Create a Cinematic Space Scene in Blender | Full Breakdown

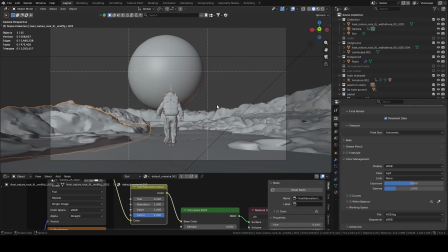[0:00]
How you doing, guys? Welcome back to another breakdown video. In this video I'm going to give you a short breakdown of how I made this
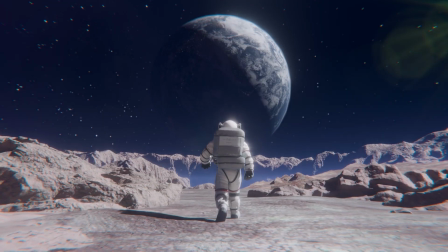[0:08]
astronaut walking in space scene in Blender in just a few hours.
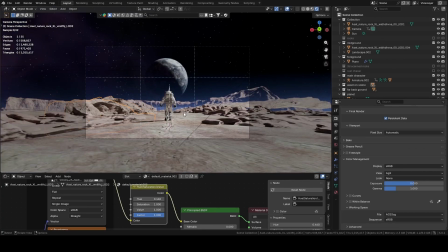[0:13]
Basically you just need a few things ready before you start, and for this scene I needed a astronaut,
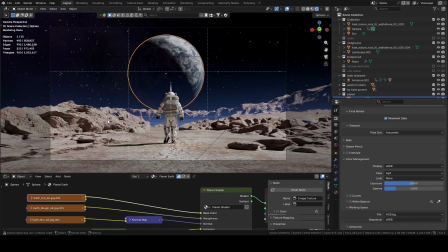[0:22]
a earth model, some few 3D scanned assets to fill the entire scene and make it feel like this is another planet,
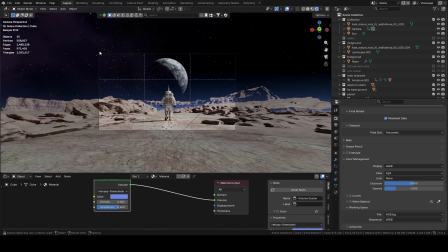[0:31]
a rocky planet, and an HDRI to a space HDRI actually.
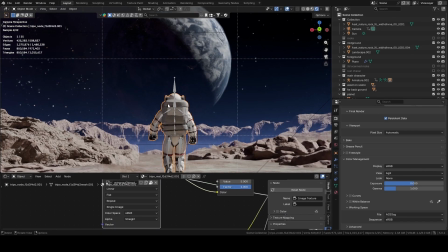[0:40]
So first I made this model using AI.
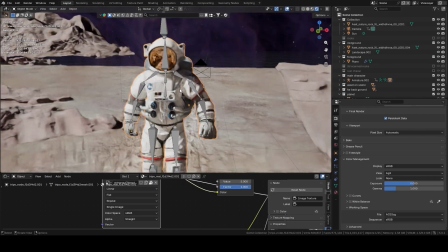[0:47]
It was pretty easy for me. I told ChatGPT to give me a text to image prompt for a detailed
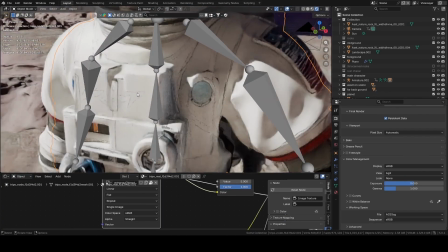[0:55]
astronaut, but you can see there are some point where there's a problem in the texture.
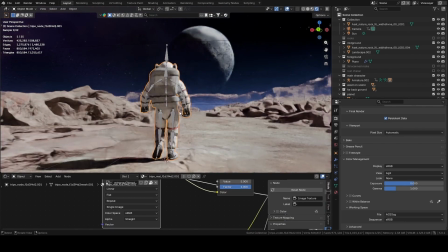[1:01]
The texture is not good, but it doesn't matter since you will only be seeing the backside of the astronaut.
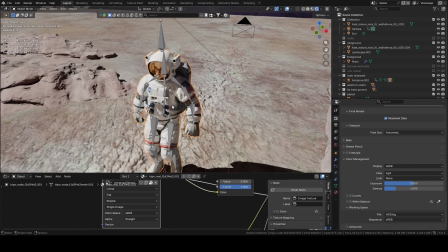[1:10]
And how I did this was ChatGPT gave me a text to image prompt.
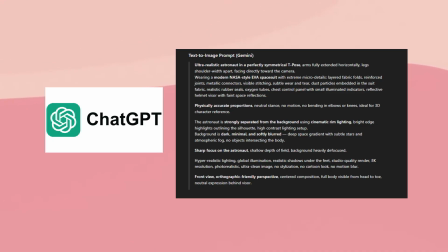[1:16]
I put that prompt into Gemini.
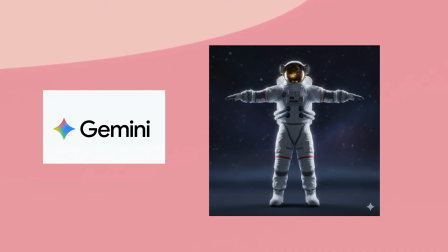[1:19]
It gave me a image in a T-pose of an astronaut, and I gave that image to Tripo,
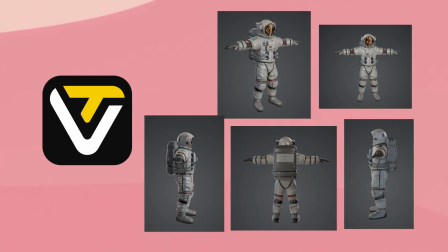[1:26]
and there you go, I have my 3D model ready.
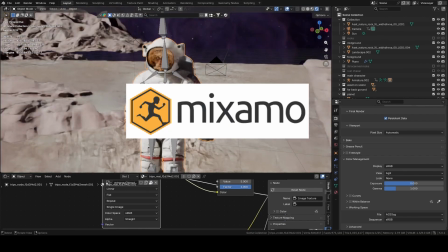[1:28]
Then I uploaded this model to Mixamo to make the rig, and also I used their walking animation
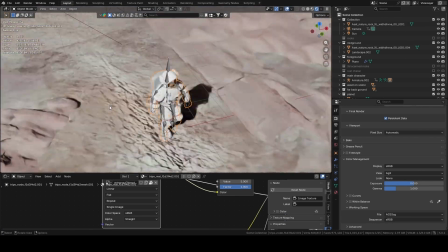[1:37]
for this scene.
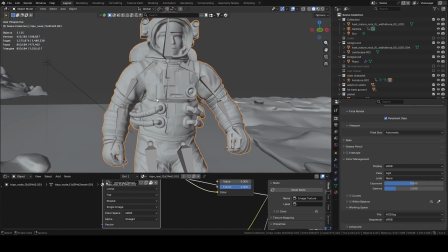[1:39]
And there you go, I have my astronaut ready to walk on the planet.
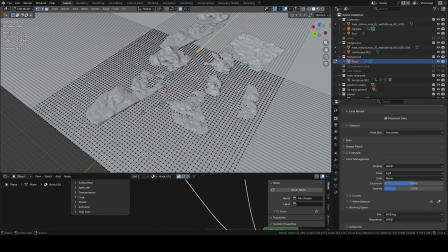[1:48]
Then for the foreground I subdivided a plane,
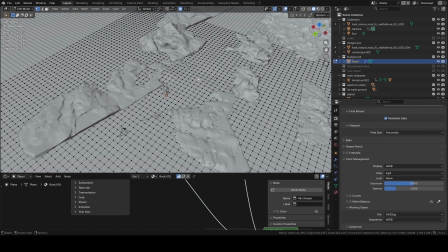[1:53]
and using the proportional editing I
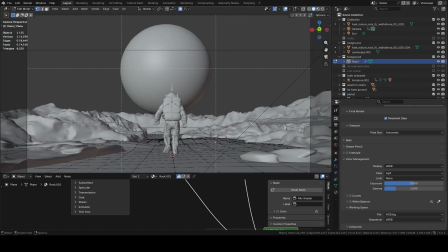[1:57]
played with this terrain, make it not a flat surface but uneven surface.
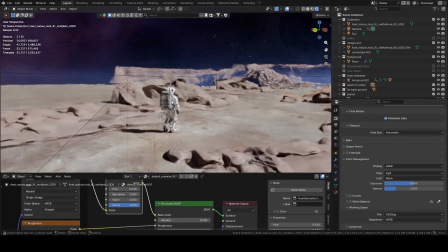[2:05]
Then for the 3D assets, I got these 3D assets from Quixel Bridge.
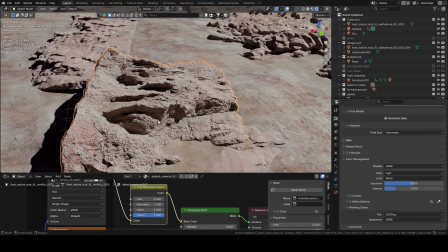[2:13]
The textures and the mesh was really high poly, and I needed that,
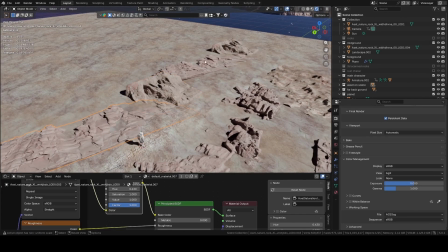[2:18]
so I instanced them here and there using these different 3D assets.
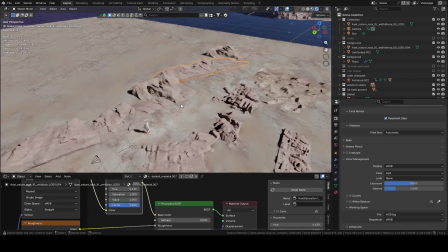[2:26]
You can also call this kit bashing.
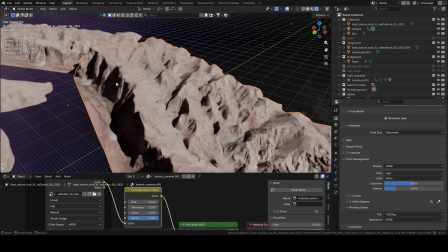[2:30]
Also, the large terrain behind this in the far distance is also from Quixel Bridge.
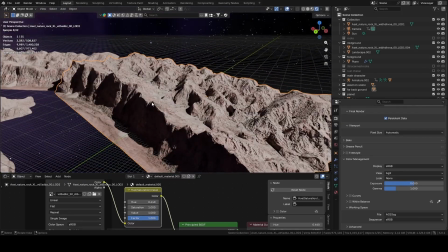[2:37]
This you can find this huge terrain 3D assets from Quixel Bridge,
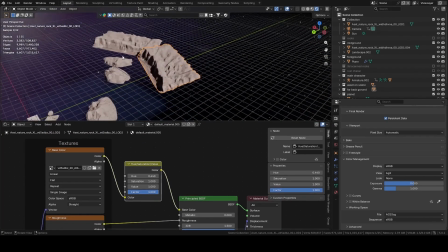[2:45]
and all of these assets have the same color because I used hue saturation node on them. Otherwise they would look pretty bad because they have different colors, and I didn't want that.
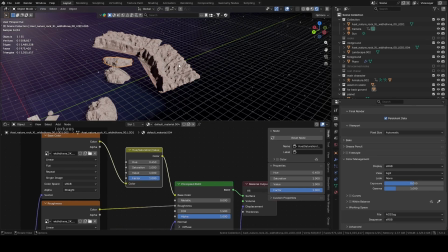[3:01]
I wanted them to be pink and same color texture.
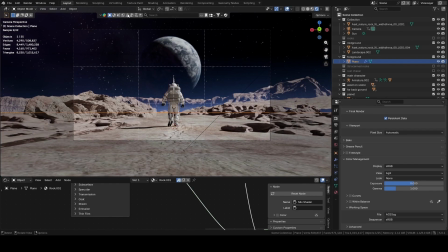[3:07]
For the plane I searched for a rock material,
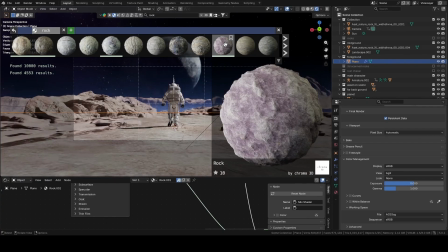[3:13]
and I used this one,
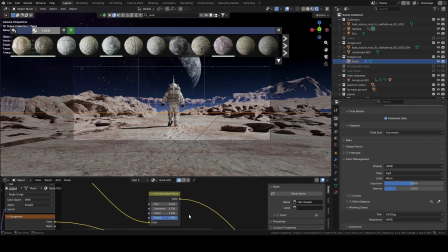[3:15]
then used the hue saturation node to make it yellowish rather than pinkish.
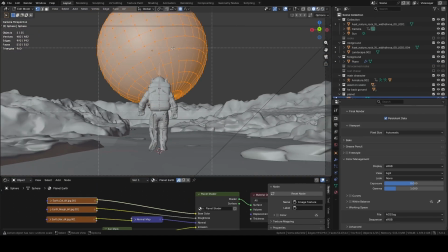[3:24]
And for this sphere, this is basically just a sphere, UV sphere, on which I
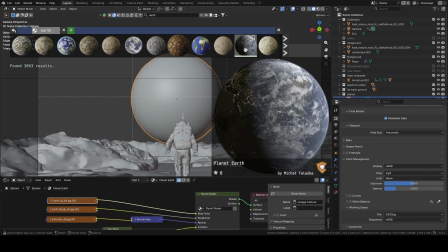[3:35]
used the earth texture from Blender kit.
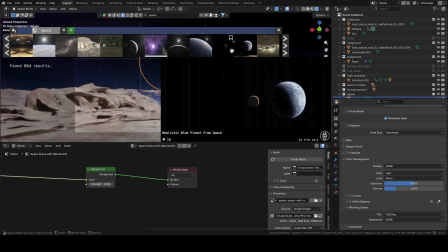[3:40]
And for the HDRI I used the space HDRI, space scene with the nebula.
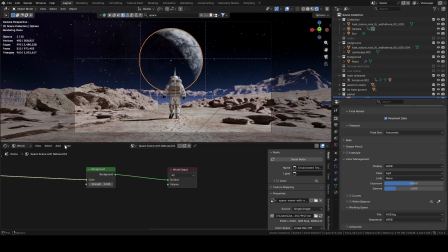[3:46]
I used this HDRI for my scene, and you can see I decreased the strength.
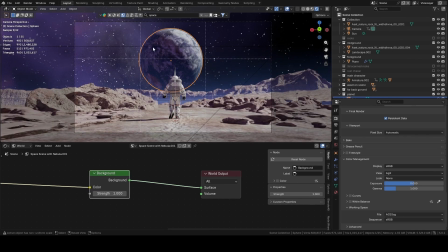[3:53]
If this was 1, you would find the earth wouldn't have the shadowy side, and I didn't want that to be pinkish, so I reduced this the strength only to have the stars visible only.
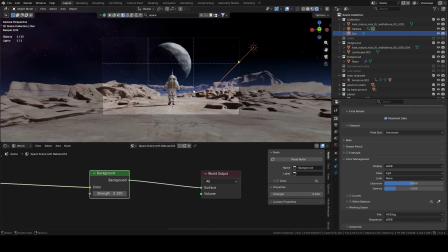[4:08]
Then for the lighting I used the sunlight and played with its rotation until I got what I needed.
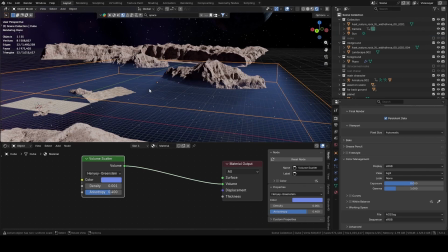[4:16]
This direction worked out for me, and in this scene I used a cube using a volume scatter node on it
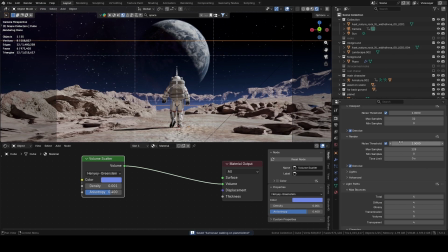[4:24]
to make the scene look very far away. And for the rendering I used the noise threshold to be 1, since Blender 5.0 gives good result at 1 noise threshold, and also to reduce render time. Otherwise it would have taken me much more time to render it out if this was 0.1 or 0.01.
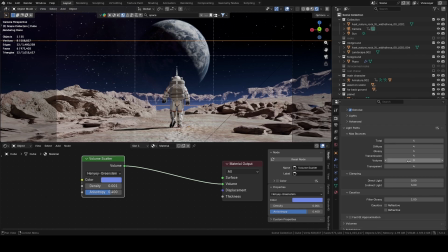[4:43]
And the light path I kept everything at 4, not the volume, I didn't need that. And the indirect lighting to 3, obviously to reduce render time, and you don't need more than 3 or 4.
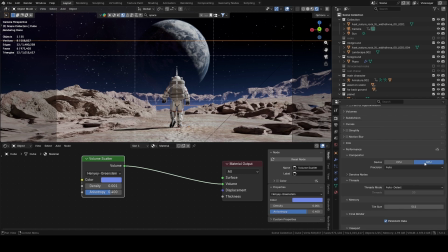[4:58]
And check this, In the compositor, put this on GPU, not CPU, for faster compositing. And memory 512, persistent data checked. And the color management, I used the color AGX.
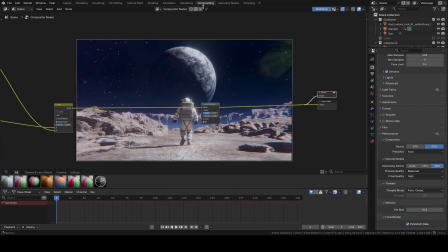[5:16]
So after that I rendered it, I pressed render, and I jumped straight to compositing. In this I will show you what I did.
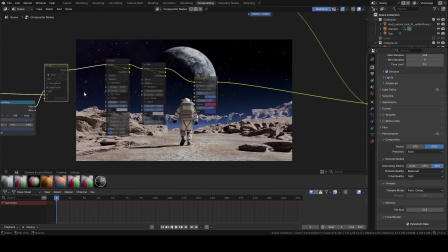[5:31]
At first I used the mist pass for more fog. You can see the difference. You can leave it, you don't need to do that, but I needed it more foggish.
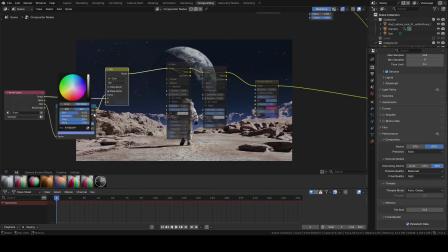[5:45]
Didn't need too much fog, otherwise it would look like this and it doesn't look good, so kept the value at minimum.
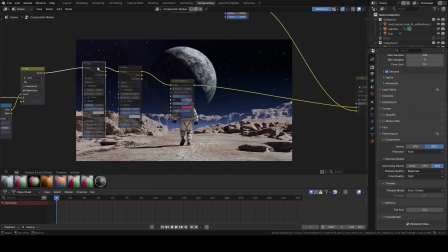[5:53]
Then I used a glare node.
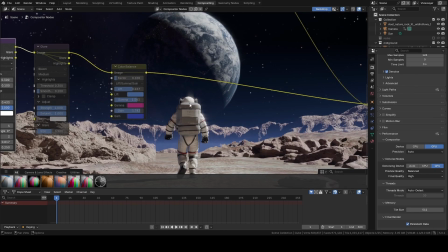[5:55]
You can see the glare coming off over astronaut, and also from this side of the earth.
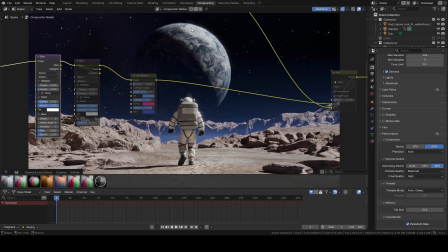[6:03]
If I see the glare kind of gives you a atmospheric illusion.
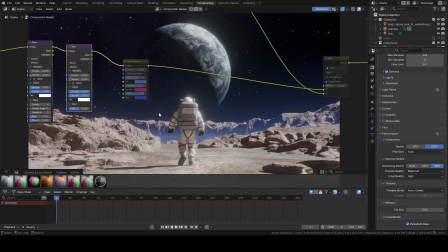[6:13]
Then turned on bloom, because I like using these two modes. A little bloomish scene, it looks very good.
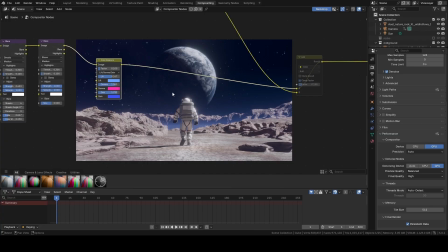[6:22]
And then in the color balance I made this scene more bluish, because without it looks yellowish more, and I didn't need that. I need it to be blue. So I played with its
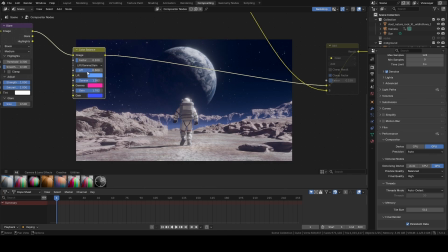[6:38]
parameters, and until I got the value I needed, and I was happy with it. Then I also added a sun flare, a lens flare or sun flare.
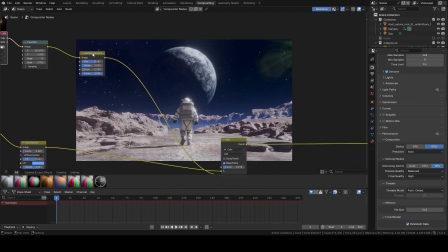[6:52]
From I got this image from Google. Then I, using the transform node, I played with its location, and this was the final location. Then I used the hue saturation node.
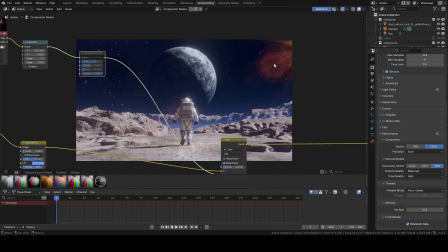[7:07]
Without it, it was looking like this, and I didn't need the orange part. I needed it more bluish or greenish. Then using the mix node, I combined them,
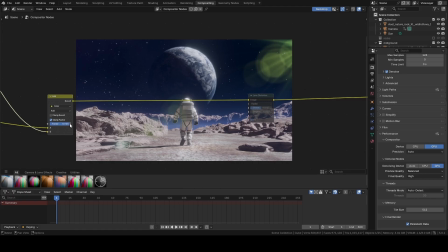[7:21]
and I have my lens flare. You can play with its value. You can have more stronger lens flare, but I didn't need that much strong. And then I also added lens distortion, since every camera has lens distortion in it.
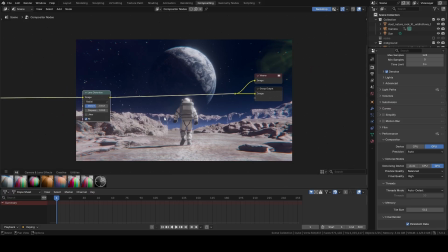[7:36]
Put it on fit, and there you go. I have my whole scene ready in just a few hours. Basically it took me 4 hours,
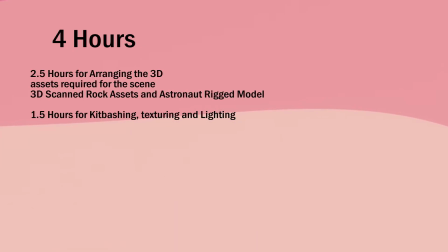[7:48]
2.5 hours to gather the assets and texture them, to gather the assets and the model of astronaut.
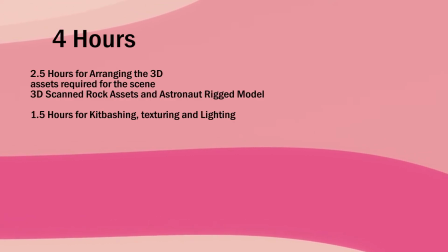[7:57]
Then the other 1.5 hour for texturing and
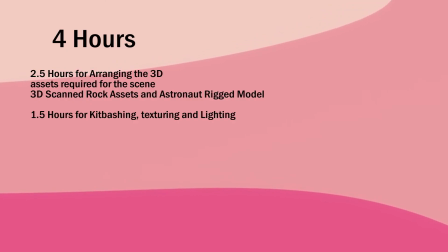[8:02]
layout and blockout, and leading to the final render.
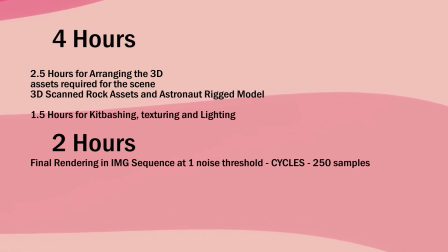[8:07]
And then rendering took me like 2 hours, so it took me 6 hours to make this whole scene.